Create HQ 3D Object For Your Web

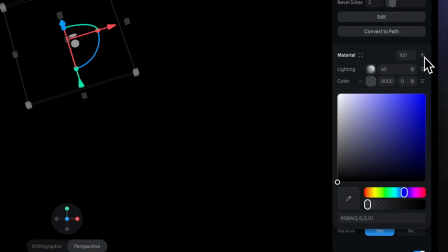(4:06)
Then add a matcap, press plus and switch new color layer to matcap.
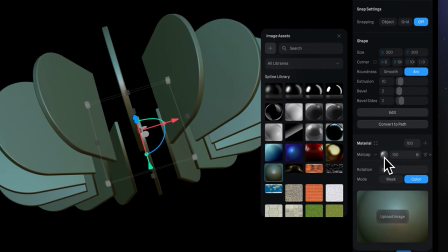(4:12)
Here I recommend setting any matcap which can help imitate reflections. The best matcap from the default library is this.
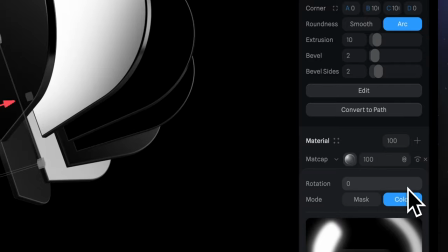(4:21)
Click here and select screen blending mode for this layer. And also make it a little bit transparent so we can see other copies through each other.
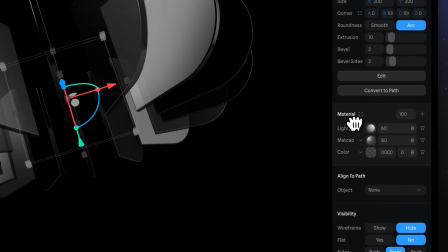(4:30)
And the last touch, move the lighting layer on top, set intensity to 50, and apply overlay blending mode.
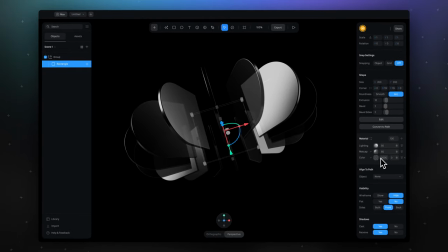(4:40)
Our scene is ready, but I want to apply a few more effects to make it look more realistic. It would be nice if only the copies on the front were in focus, but everything else far from the camera would be blurry. To do that, we will use new spline option, the depth of field.
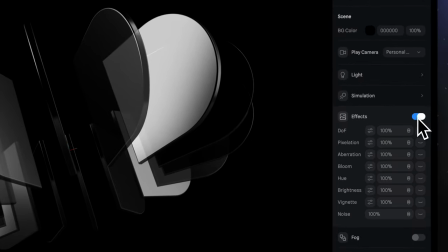(4:55)
In the project panel, turn on effects and where the DOF cell, click on Eye icon. Then press the setting icon and click on this target icon.
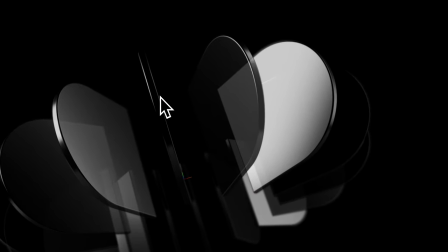(5:08)
Now click on the center of our scene here, so we show Spline where we want to have focus.
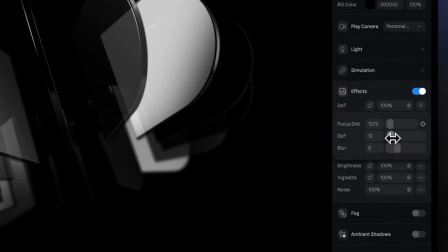(5:15)
Let's make DOF a little bit smaller, but blur bigger. If the front copy is not in the focus, try to use target tool again.
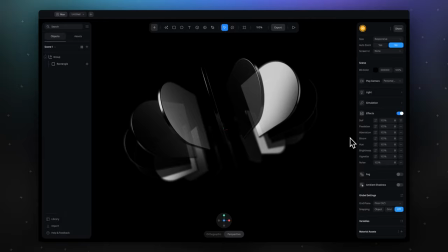(5:27)
And we can also apply fog, so everything far from us would become darker.
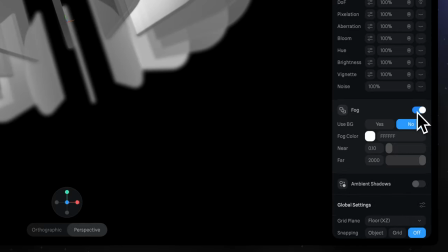(5:32)
To do that, in the project panel find the fog section, turn it on, and switch use background to yes.
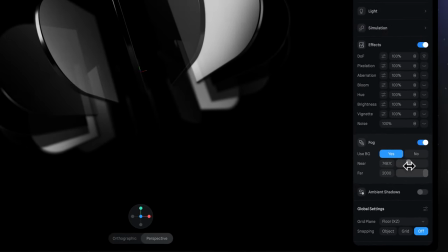(5:40)
Now we need to set near and far point, and this value should be like this, so near and far is where the transition between no fog and fog is happening.
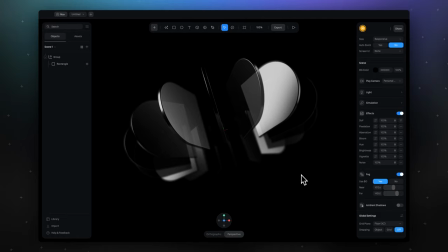(5:51)
So now, far copy is darker than front. And the very last thing, turn on ambient shadow.
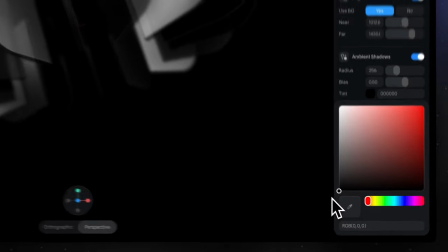(6:00)
And for the tint, select black color. This effect will create a shadow between copies.
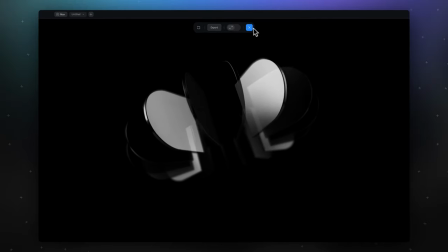(6:08)
And that's it. Let me just pull down our object, so I will group it again.
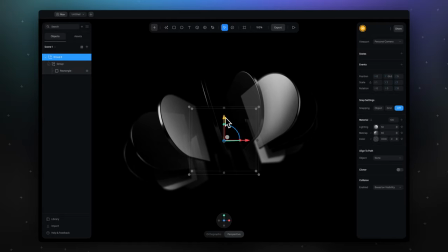(6:13)
And now just move it down. The best you can do now is to play with matcaps.
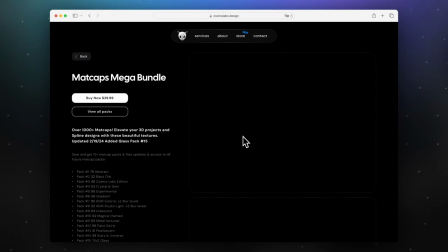(6:19)
I can recommend you an amazing matcap pack by Cosmolabs. There are a lot of nice and unique matcap images.
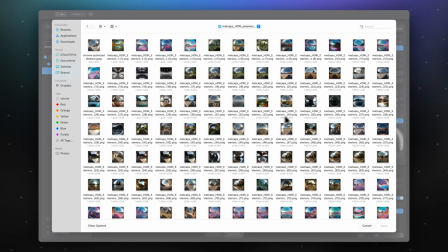(6:25)
The link you can find in the description. My favorite matcaps from this pack is the HDRI exterior collection.
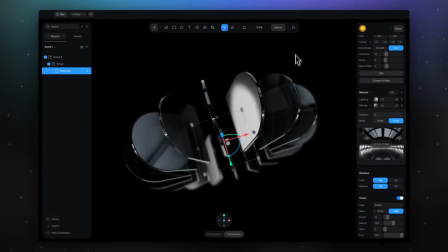(6:32)
Only one matcap can change the whole picture of your work. This is it.
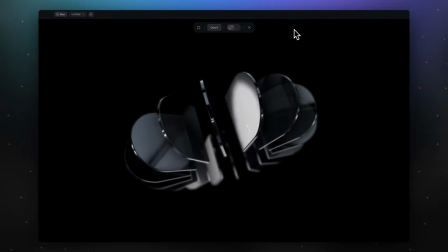(6:37)
Play with different shapes, color settings and matcaps and achieve your own unique work.
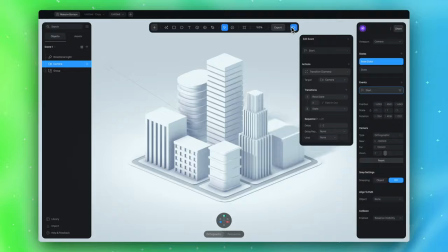(6:42)
And if you want to know Spline app better, understand the basic principles of good looking 3D and create scenes like this, I want to recommend you my Spline design course. Enroll now and get 30% discount on this course. Link in the description. Share your results in the comments. Good luck and see you.